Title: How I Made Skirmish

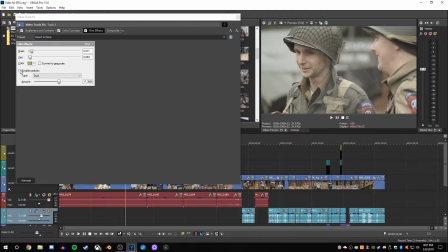(4:07)
Now particles, that's where you get, in fact, you might see a few of them pop up. It's more of when you watch it, any of those little white blips that keep popping up across the screen, that's the dust, namely, that I turned on.
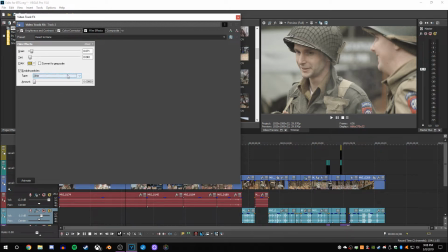(4:20)
I didn't really have anything else on because I didn't want it to look too bad, but later maybe I might. In another World War II or even anything else like this, I might do that. So that's the basic of the color correction overall.
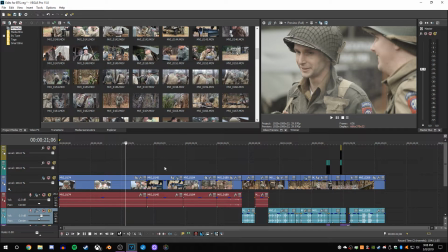(4:35)
And some of them I had to edit individually. So some of the best examples I have of that is this clip and this clip.
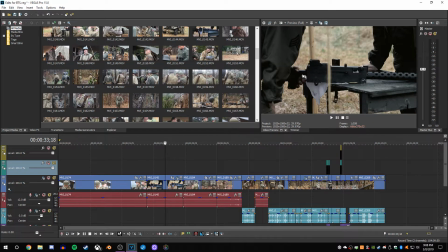(4:42)
This one is actually extremely dark compared to this.
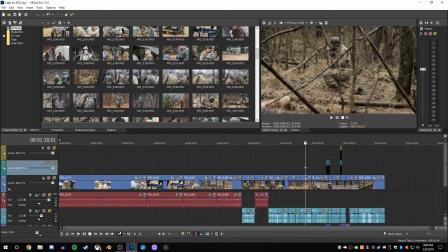(4:47)
This is the shot I kept referring to for how I wanted the color to look. Then this one has almost the opposite, and it's a little bit too bright when compared to this. It seems a little bit too out there. So The way I fixed this is I'd go into the individual clips effects,
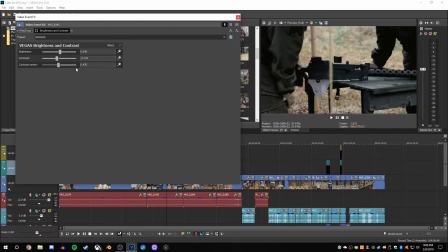(5:03)
and for this, since it's just brightness and everything, I went and added a brightness and contrast. So in order to brighten it up, I literally went into the brightness, turned it up a little bit, lowered the contrast, and put the contrast center a little bit more to the left again. This helped bring out everything.
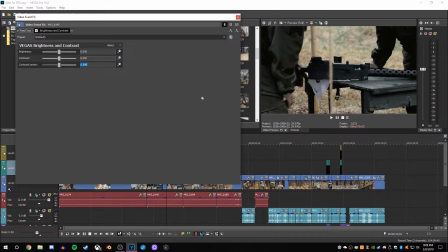(5:20)
So as you can see, original clip, if I mess with contrast center, that, you don't really see it a lot. You see it more so when the actual contrast comes in. So the contrast, once I back that off, now you can actually see this M1919 a little bit.
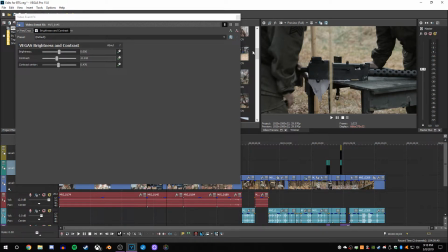(5:36)
Their stuff is not as dark. The shadows aren't as out there. And then when I would bring the overall brightness up a little bit, that helps to just bring out those shadows. And you can also see a little bit of those blips I was talking about. Those dust that you can see on it.
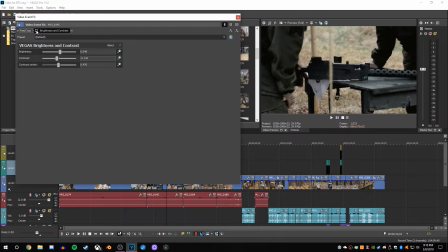(5:49)
So that helps just bring this clip from this into this, so it fits more in the motif.
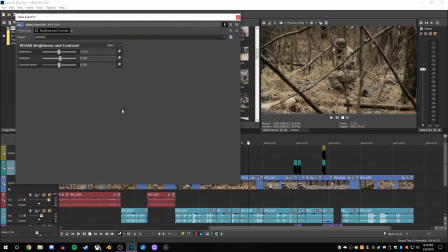(5:56)
Now this one is the exact opposite. It's a little bit bright. Once again, I added brightness and contrast, but instead I went in the opposite direction. Instead of going negative with contrast and positive with brightness, I went negative with the brightness, positive with contrast, trying to darken this a little bit.
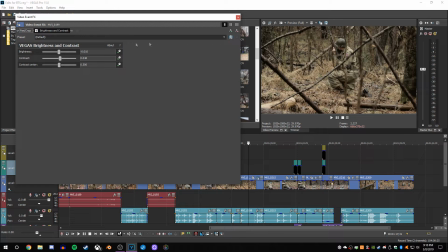(6:11)
So when I turn that back on, this one I did not do a lot on. It's barely a thing, but when you turn them both off, you can see a clear difference between the two. It just helps to bring out that haziness that you kind of see in everything and makes it pop a little bit more.
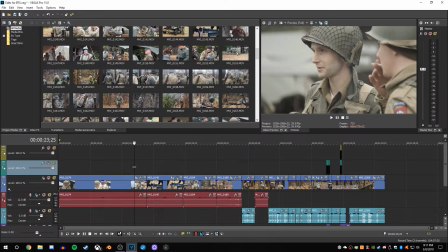(6:27)
The next biggest thing with this, besides the look, was the sound. I did record this on my Canon T3i with my Takstar SGC 598 microphone. The Takstar is good. It's a decent microphone for being sub $30, not gonna lie. But it and my T3i, I'm still figuring out how to properly get levels on it.
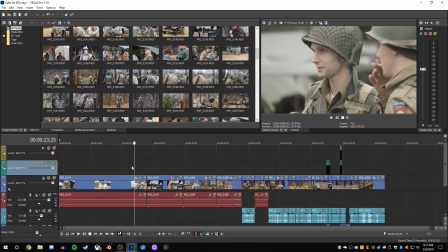(6:46)
So for this, I had the levels set way too low. I didn't put it in auto or anything, so it was quite low. A lot of the audio ended up coming up like this. Super duper low.
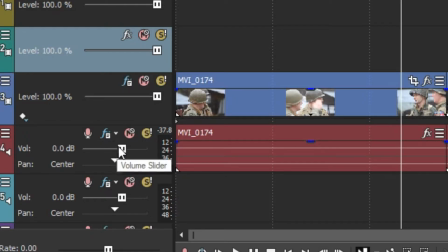(7:02)
So what I had to do is I had to end up going in here into the audio effects and raising this full 12 decibels to get it
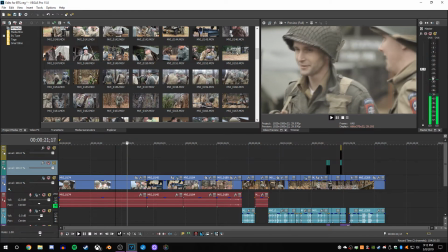(7:13)
into something that seemed a little bit more real sounding. Now, where this also became a thing is that this is edited, but normally the sound sounds like this.
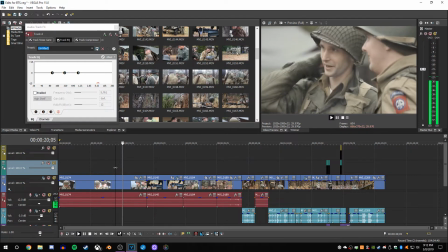(7:24) Whenever I see a bush move, that's it. That's not suspicious.
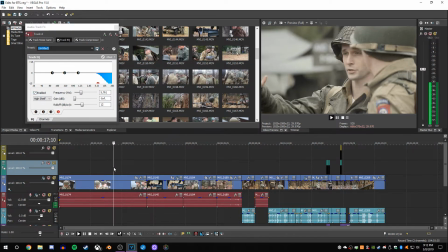(7:29)
And in the video, it sounds like this.
Whenever I see a bush move, that's it. That's not suspicious.
You notice there's a clear difference. If you don't have headphones in, you might not hear it. But with headphones on, you'll hear that unedited, there's this hiss, this audible hiss.
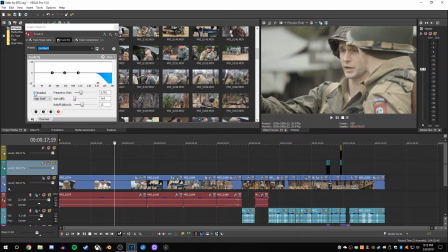(7:50)
It is very loud. Well, it's not very loud, but it's there and it's noticeable. So what I had to do is I had to go into the track's audio effects and pull down the highs. I could have done a noise removal or something like that, but I've tried that before and it sounded terrible.